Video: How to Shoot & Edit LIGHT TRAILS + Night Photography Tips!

So, if you're familiar with the Insta360 app, we have this thing called Shot Lab, which is basically AI editing templates. And I've done this one previously, and if you played around with the app, you'll know the star lapse effect.
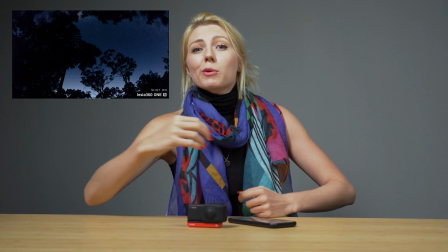(4:39)
It's basically where you leave your camera out on a tripod overnight in a nice starry sky,
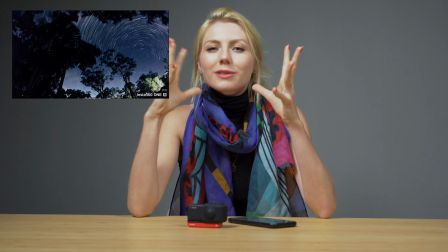(4:45)
and it creates this amazing long exposure time-lapse motion whilst taking multiple pictures throughout the night. But we thought to ourselves, how can we use this for our effect that we shot on that night? And that's exactly what we did to create this effect.
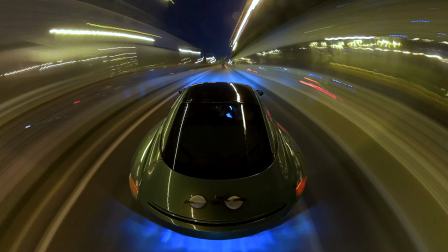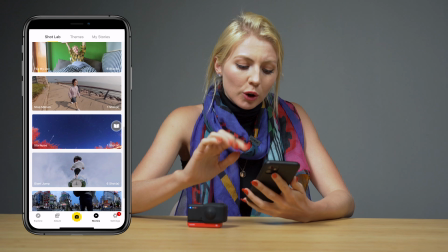(5:10)
So, step number 1. We're gonna go over to the start lapse template, okay?
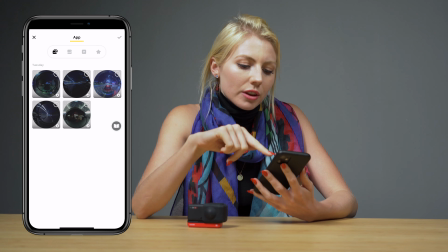(5:17)
And let me go here for the kind of video game perspective on the back of the car.
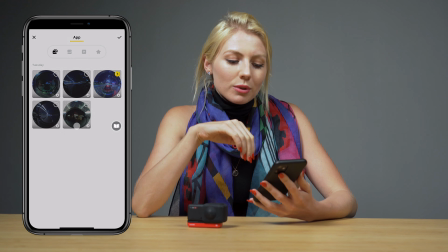(5:24)
And then we're just gonna click tick. Let's wait for the preview to be generated from this template.
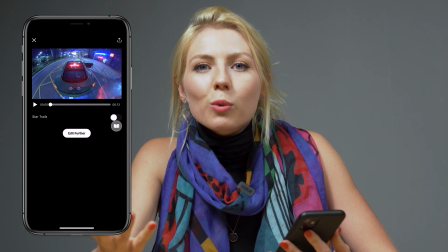(5:31)
Because we shot in 360, remember you've always got that flexibility to choose your angle.
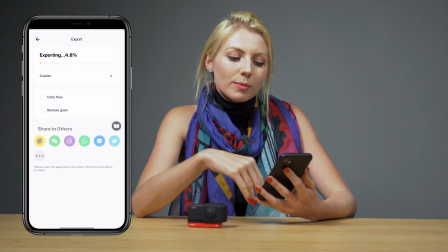(5:36)
Happy? Then export, and you're gonna export in the reframed video, and then it's going to save directly to your phone album.
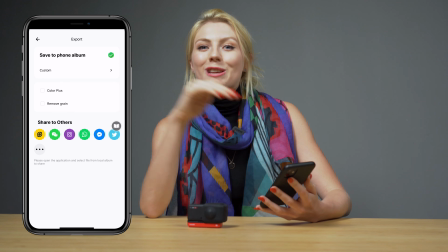(5:44)
So this was for the exterior shot, but as you've seen, we also did interior. So we just repeat the process all over again.
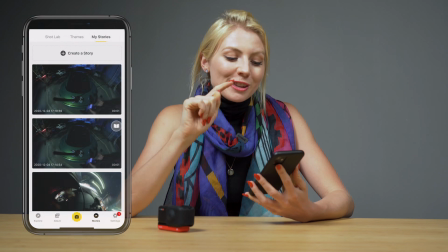(5:53)
So let's put it all together. So let's head over to the stories editor in the app.
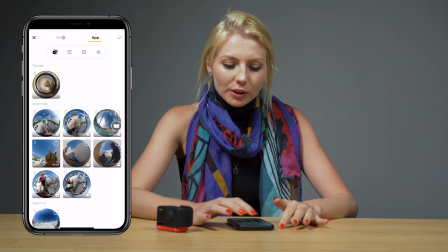(5:57)
You just need to go create story, and then to the left-hand side, you'll see, oh,
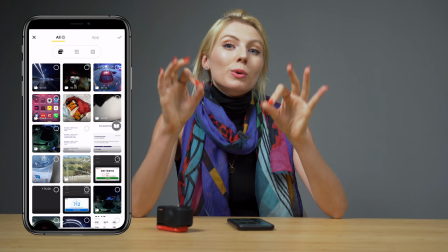(6:02)
this is your general phone album, and it will contain the footages that you've exported.
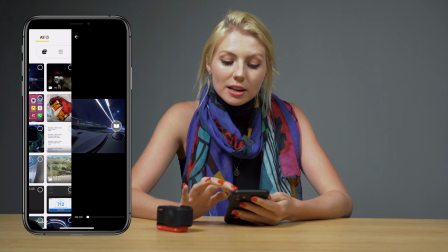(6:07)
So you just go in there and choose the angles that you want to put together in your sequence.
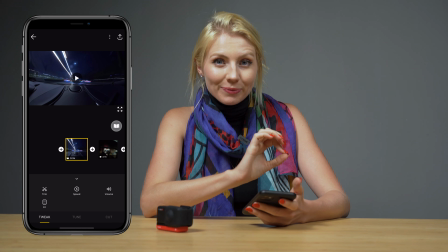(6:13)
Final touches for this video is color. So we wanted a kind of cool Blade Runner aesthetic.
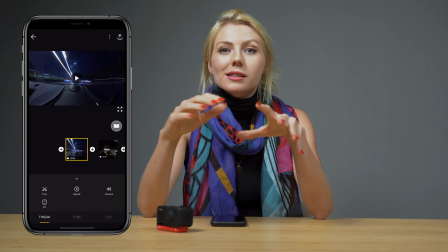(6:21)
So when we were shooting, we manually adjusted the white balance and put it all the way down to 2700.
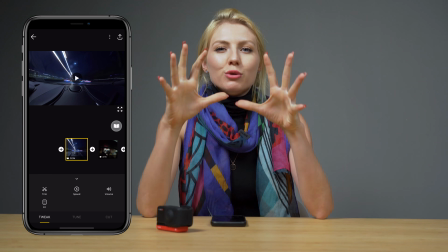(6:28)
A really low white balance is going to produce that blue tone over the footage.
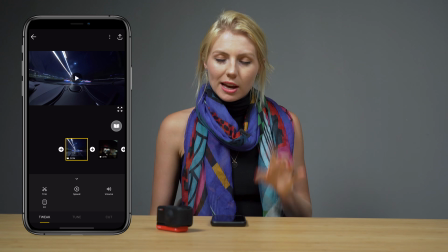(6:33)
But if you want to make it even more cool, that's when the little color tweaks in the app come in handy.
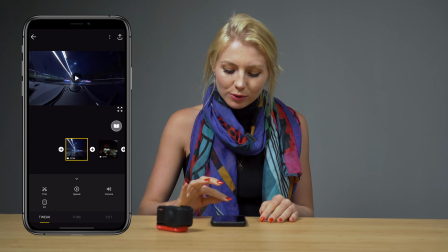(6:39)
So if we go to the middle to tune, adjust, you want more blue tone, then we're just going to go to color temperature, and if we play around with it here and then all the way down to the bottom is going to give you the blue.
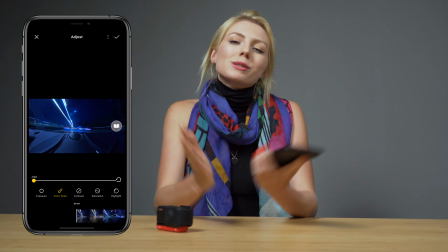(6:51)
So after all these simple tips, we put it all together and this is what we got.
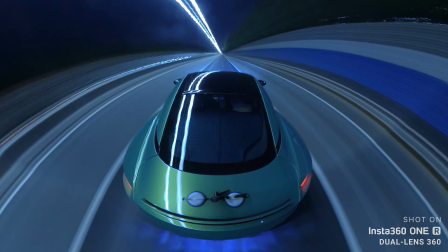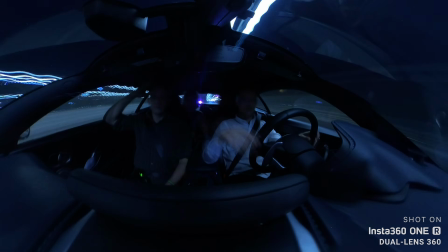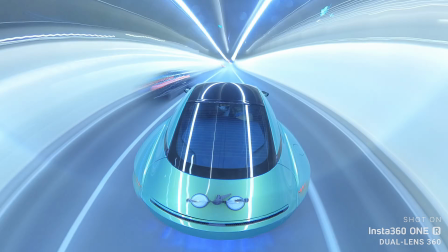Now we're in the deep, dark depths of winter. We've all got ample opportunity to get cool nighttime shots like this. So I can't wait to see what you guys do with this effect. And if you do manage to get round to it, don't forget to share it and hashtag Insta360TV over on Instagram. But thanks for watching this one, guys. All the usual stuff. Make sure you're subscribed so you don't miss our weekly episodes, and like this video if you enjoyed this effect. Thanks again for watching. Chase adventure, and I'll see you next week.